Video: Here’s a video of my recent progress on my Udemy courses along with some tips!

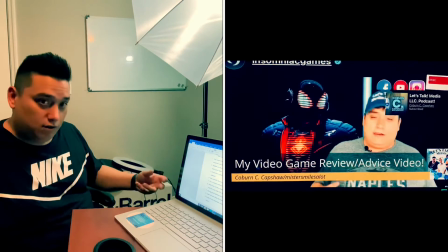4:20 You know, I just feel like it relates more, I'm not saying that a bright background wouldn't look well, but I feel like a darker background to me looks more professional.
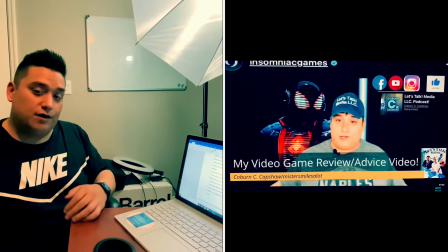4:29 Audio is very important, some people forget how important this step is, hence why I'm now using my Saramonic boom microphone instead of my lavalier because the fact that I
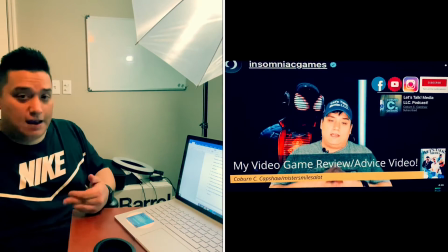4:38 can tell how much it picks up in my voice and you know for my podcast you all can probably tell as well so from 9 to 15 in this video here on the left now
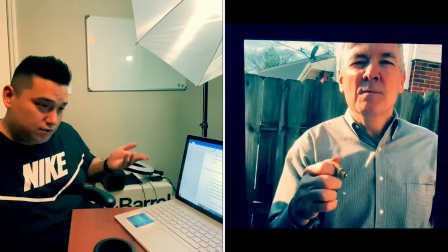4:48 as you can see my father-in-law is showing you how to fix an oil dipstick
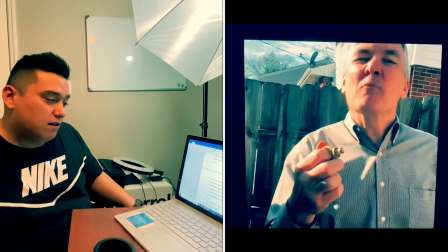4:54 so for example you want a nice and clear voice during interview
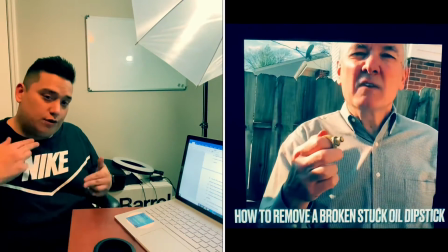4:59 versus dialogue between two characters so even though that he was just talking
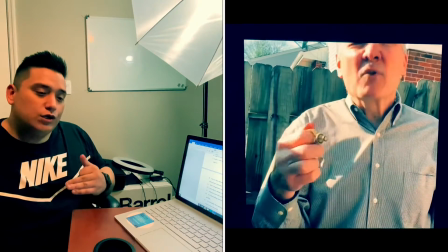5:04 just like how i try to do he is talking directly to the camera so in a way he's trying to talk to you and me at the same time so that's
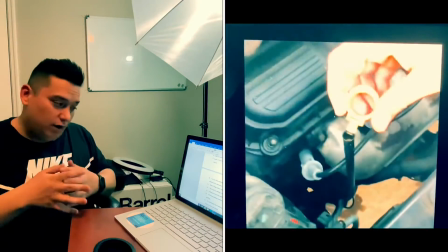5:12 interaction between two characters even if it's not exactly an interview in a way don't forget about sound effects voiceover and music so
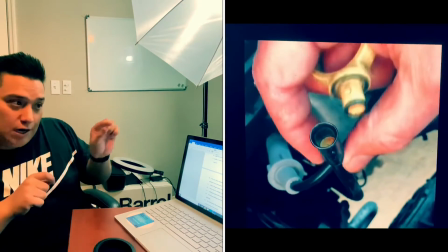5:20 when i edit this video for him i did not add any music i upped his voice uh the volume i um edited his voice
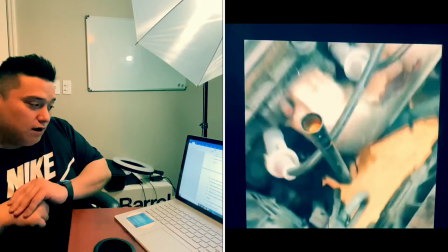5:27 to be up a little bit more so you can hear him better and um there's no sound effects the effect i guess you could say that i did was
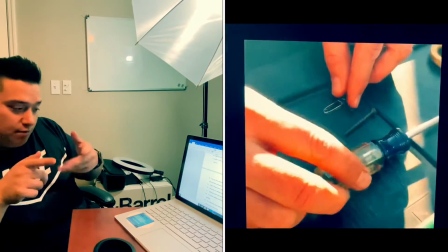5:34 put the little title screen about what he does and then make it disappear through my editing well speaking of which next step is editing or post-production
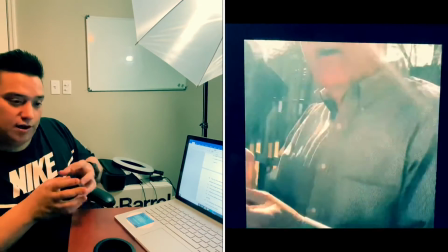5:41 which is exactly what i did so uh he gave me his video and then when i was watching it i added the filter i cut out
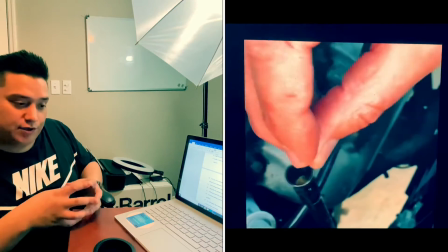5:50 a little pieces here and there to make it shorter make it a little more professional and then like aside I edit his volume on his voice
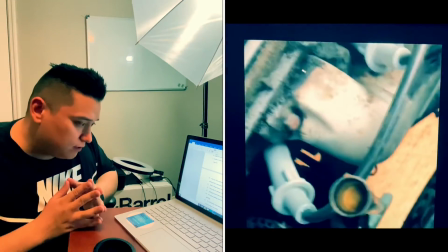5:56 and then I also added the title of what he's doing and that was about it.
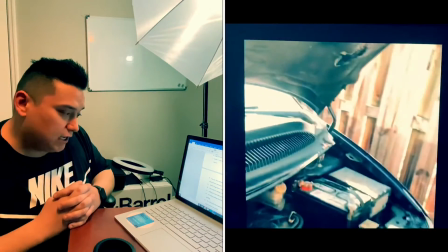6:02 Editing is more than putting together your best shots so that is true.
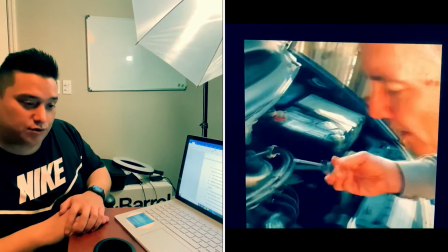6:08 You have no idea how many times I'll have an extremely long video and then I
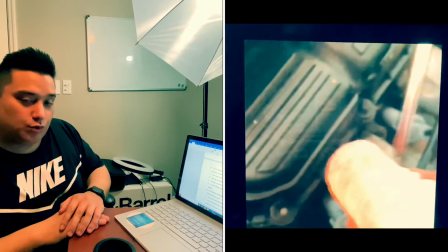6:12 will have to cut it down to where it's like 12 minutes but in reality it could be like two hours.
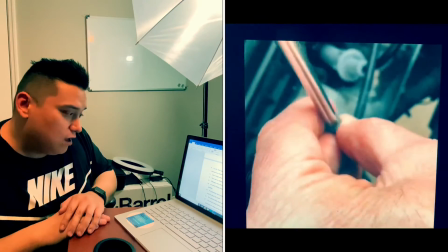6:17 It's about adding emotion or even comedy adding color grading
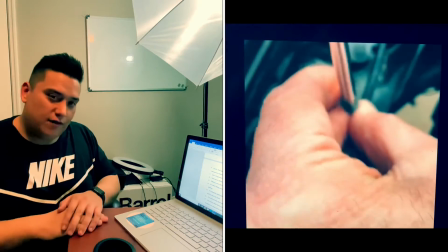6:22 so that's why my advice videos and everything you do I can or my
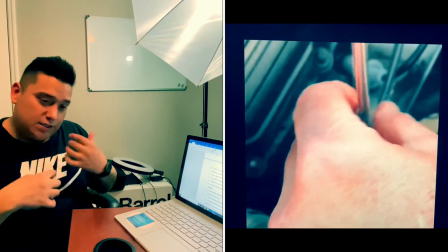6:27 podcast I'm kind of my still my silly self even when I try to act professional that's
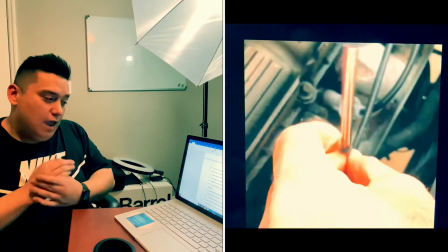6:32 emotion that's the comment of the way and color grading uh that can go
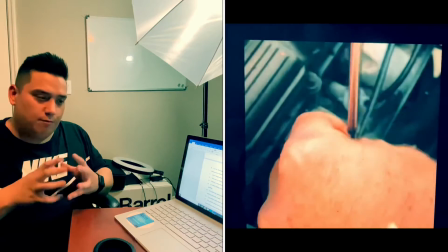6:37 into a multitude of things whether that's your background your green screen your
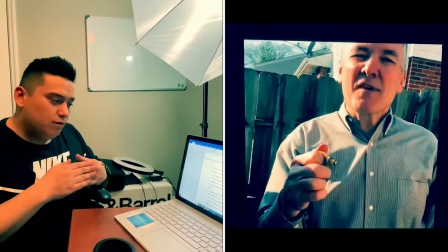6:43 backdrop what have you uh just anything that you do in your editing settings
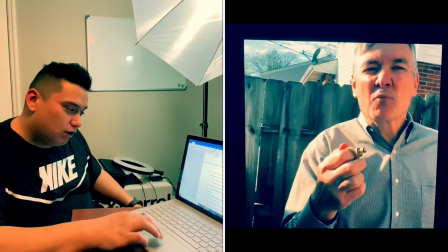6:48 and then number 15 finally it's ultimately about putting your story together and getting
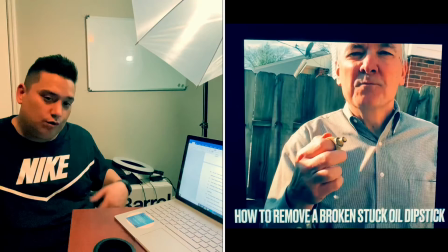6:53 it ready to show the world so that's exactly why as you can see
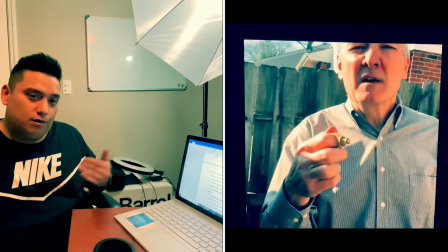6:58 people like i or people in our field or business of
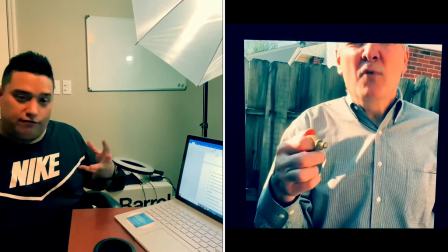7:03 being editors of videographers and photographers of that nature that's
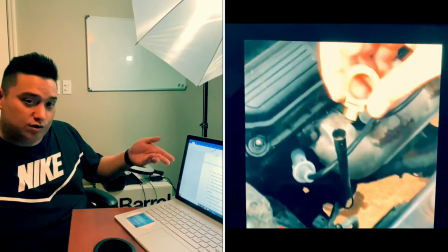7:07 why we take the time to edit and do all these other things as you see from my notes here because of the fact of we want to give you everything that we can
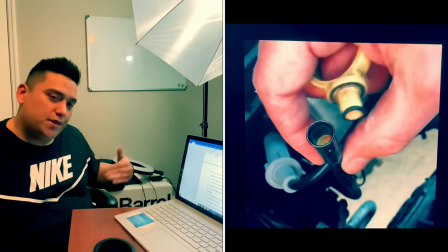7:16 to the best of our ability is everything perfect no but that's why we try our best and that's all we can really do these days
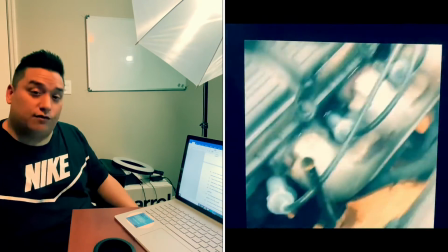7:22 anyway thank you all so for much for watching alex i really hope you appreciate this see you guys later